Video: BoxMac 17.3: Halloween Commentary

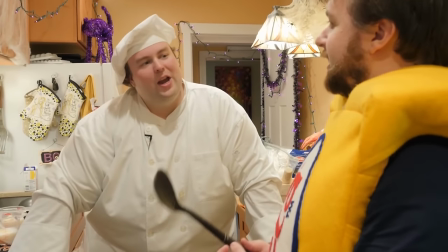656s
She was great before. her um her stepdaughter there lila was uh was going to be with them and
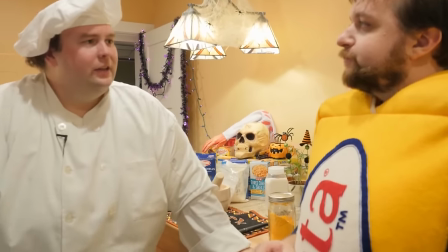662s
she was like you know she wants to be an actress too like is there any way she can be in there like of course she can be in there it's the box mac halloween show
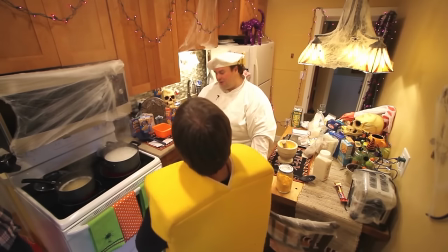669s
i mean that's what was so fun about it was like you can do anything you want yeah it's it's so loose but so i like taking it seriously in terms of the equipment and
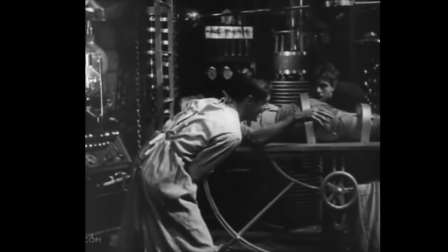676s
actually getting you know oh well i i actually screwed up the timeline we went to uh south coast neurology
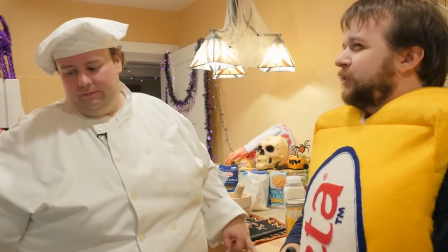684s
where nina happens to work and was able to let us in and we went down the hall and shot there and it was like it was on a
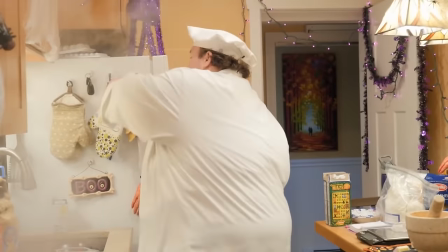690s
columbus day that's how we were able to do it because it was closed and we were all shooting on columbus day so we we shot
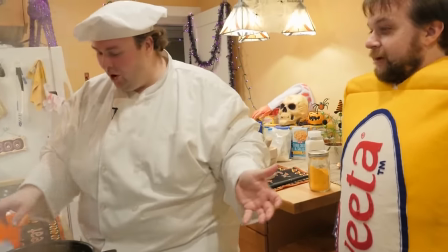697s
this whole thing two or three weeks before it aired yeah in one day and then uh then we went to the museum then
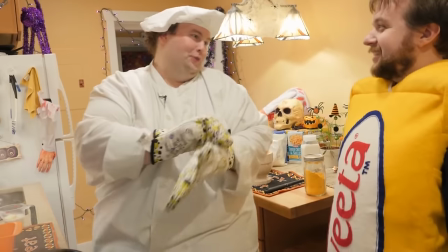704s
we came back to john's apartment shot the last bits that are at the end there and uh i edited it on the next couple of weekends and we had a
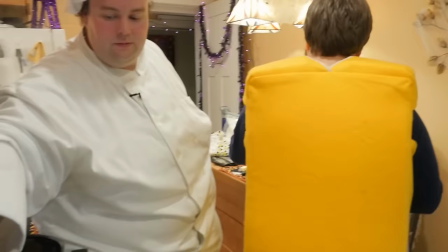712s
whole show ready to roll and you know ej had done the um the sketch of course that's at the beginning
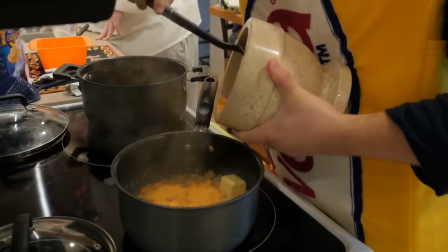716s
yep um it was just on my ipad i think i just pulled
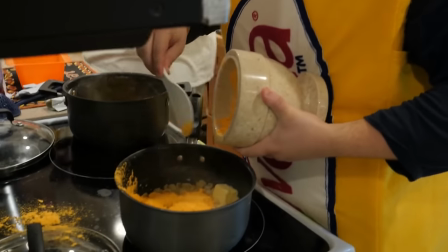721s
out my ipad i have a sketchbook pro program whipped that up in a night uh after some encouragement and then
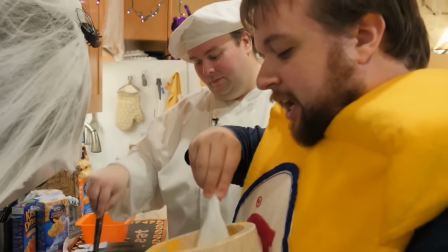730s
yes um emily's daughter did a voiceover for us too she uh she
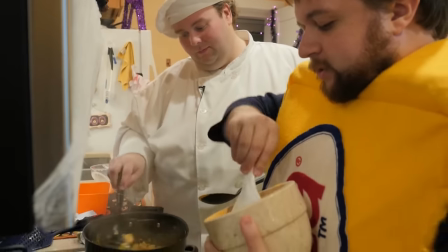735s
says who's fatter which is a call back to episode four viewer
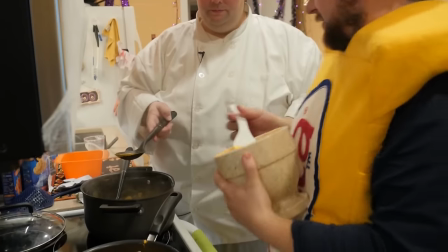741s
the first way back there uh where she asked who is fatter of the two of us um
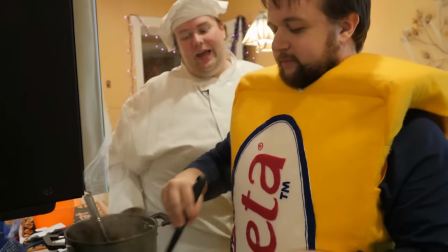747s
so yeah it was like really really quick yeah unbelievably fast i
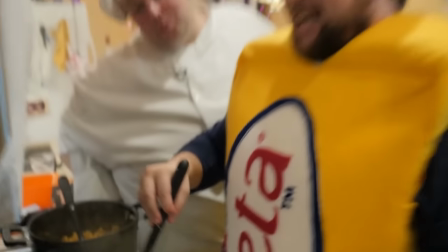752s
wanted to make a note about uh maria's uh stepdaughter there yeah we yeah we'd made the split section
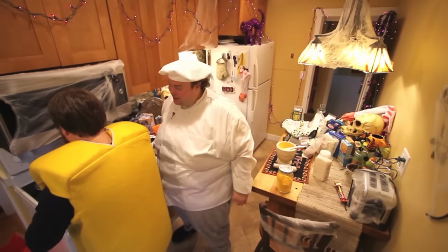757s
decision to make her kind of an island of dr moreau type character who doesn't really say much
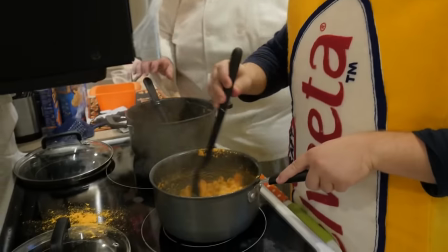763s
We gave her, as a joke, I gave her one line where I was like, say, walk up to John in a close-up and just go, you piece of shit.
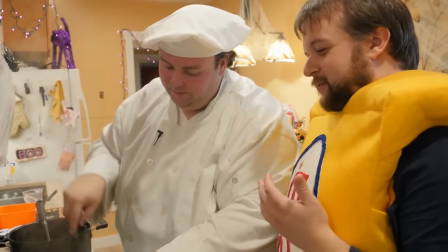771s
Which I guess I would have bleeped anyway, because we normally bleep swears on the show.
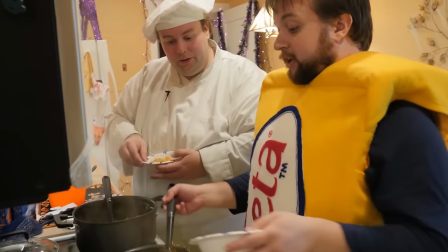775s
And then she did it once, very half-heartedly, like not good enough.
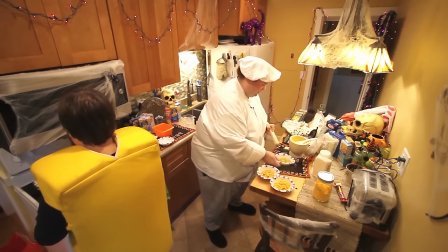780s
Then she had a powwow with her family where I'm like, am I going to get to know what happens in the movie? Because they were trying to figure it out, and I was like, I wonder what they're going to do.
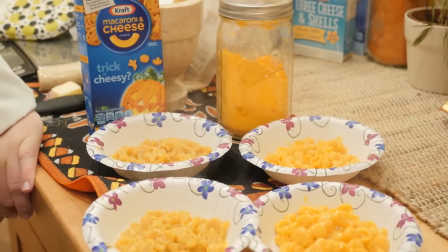789s
And then she changed it to, you make me sick. and then by that point it just didn't work yeah it wasn't it made more
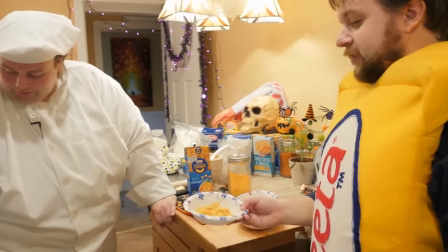795s
sense just to make her I mean she wasn't used to acting so I understand her kind of difficulty with delivering but it's funny because her little friend
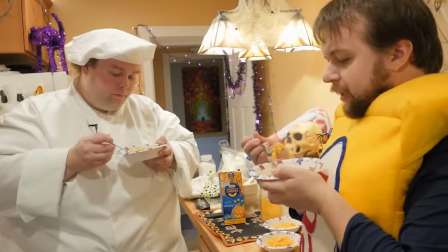803s
some friend of hers from school or something has watched this a million times and like wants to be involved in the next one now
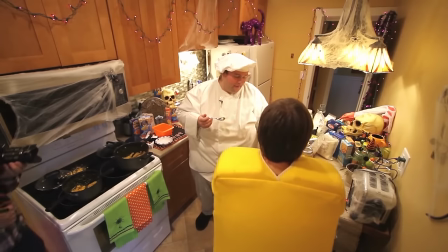809s
that's funny but yeah and you know I guess this kind of
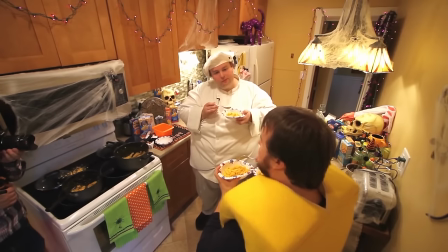816s
the idea for doing the show came from
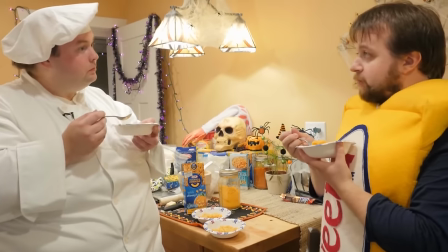819s
I just love Halloween you know I love Halloween and I was like, of course we were going to do something for Halloween for Box Mac, but then I was like,
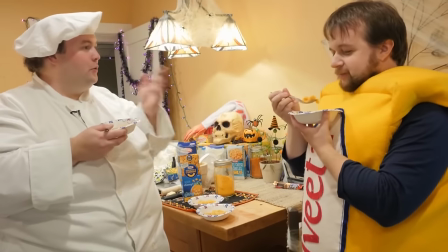827s
well, what else could it be?
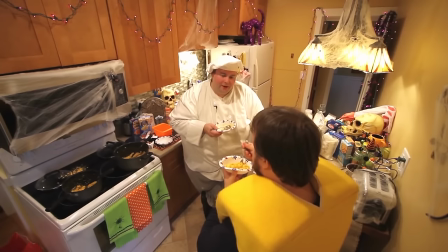829s
We always watch Tales from the Crypt around Halloween time and I was like, what if every single week they watch the two of us in our kitchen making Mac?
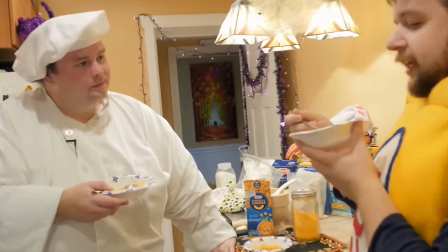838s
What if, like, fade up,
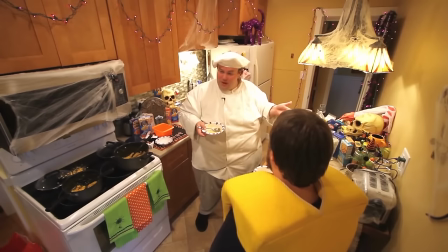840s
it's like John driving around and he's a recovering alcoholic and wouldn't that just blow their minds?
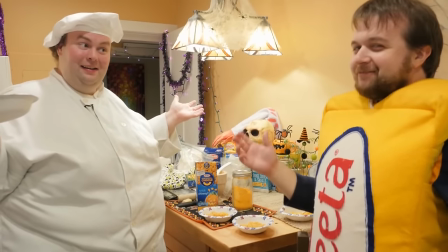848s
Like, what the hell are these guys doing? and then eventually it segues into a box macro view.
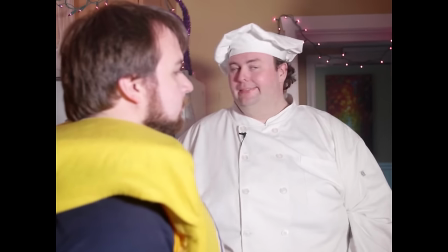853s
I just thought it was funny. So I pitched it to the people I work with and somebody, this guy named, my co-worker Brett said, you mean like Tales from the Craft?
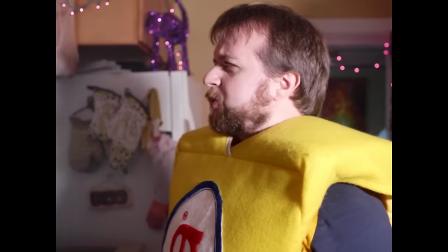862s
And I was like, genius, now we got it. See, now we're out of the episode. We're back into reality.
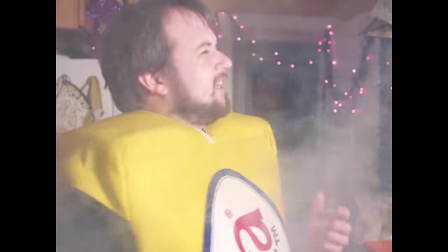867s
Oh, I love the reality. Oh, the fog. And what's cool is that the four by three signifies that really well.
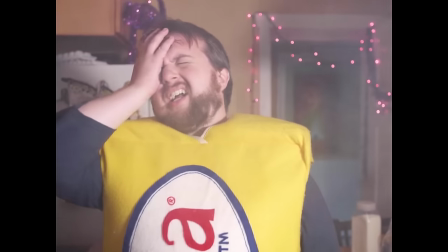872s
Yeah, it kind of draws the line between them. And yeah, you can see the color and the light.
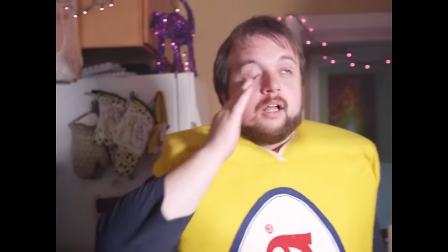877s
It must have been really fun to light for mood. Because that's another thing you never get to do. Yeah. You're using basically one light, you get the harsh shadows.
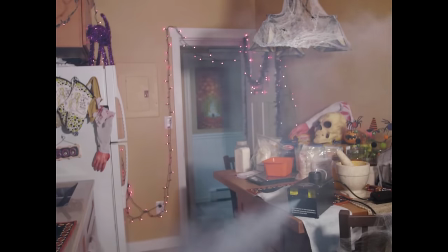886s
I love that shot. I think that was an impromptu gag that we did. Yeah, because we could have edited it in such a way that, like, you know, it hides the fact that it's coming from a fog screen.
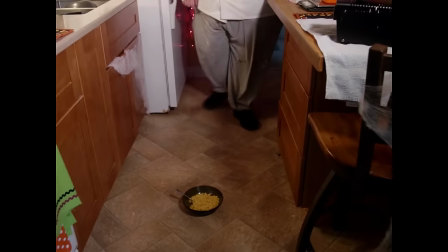896s
We were all so amused by it just sitting there. And see the towel that is under it because the thing leaks. Oh, that's my favorite joke.
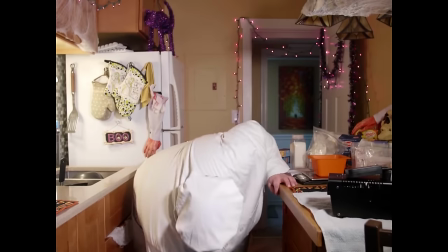903s
Zach keeps quoting, probably a good max.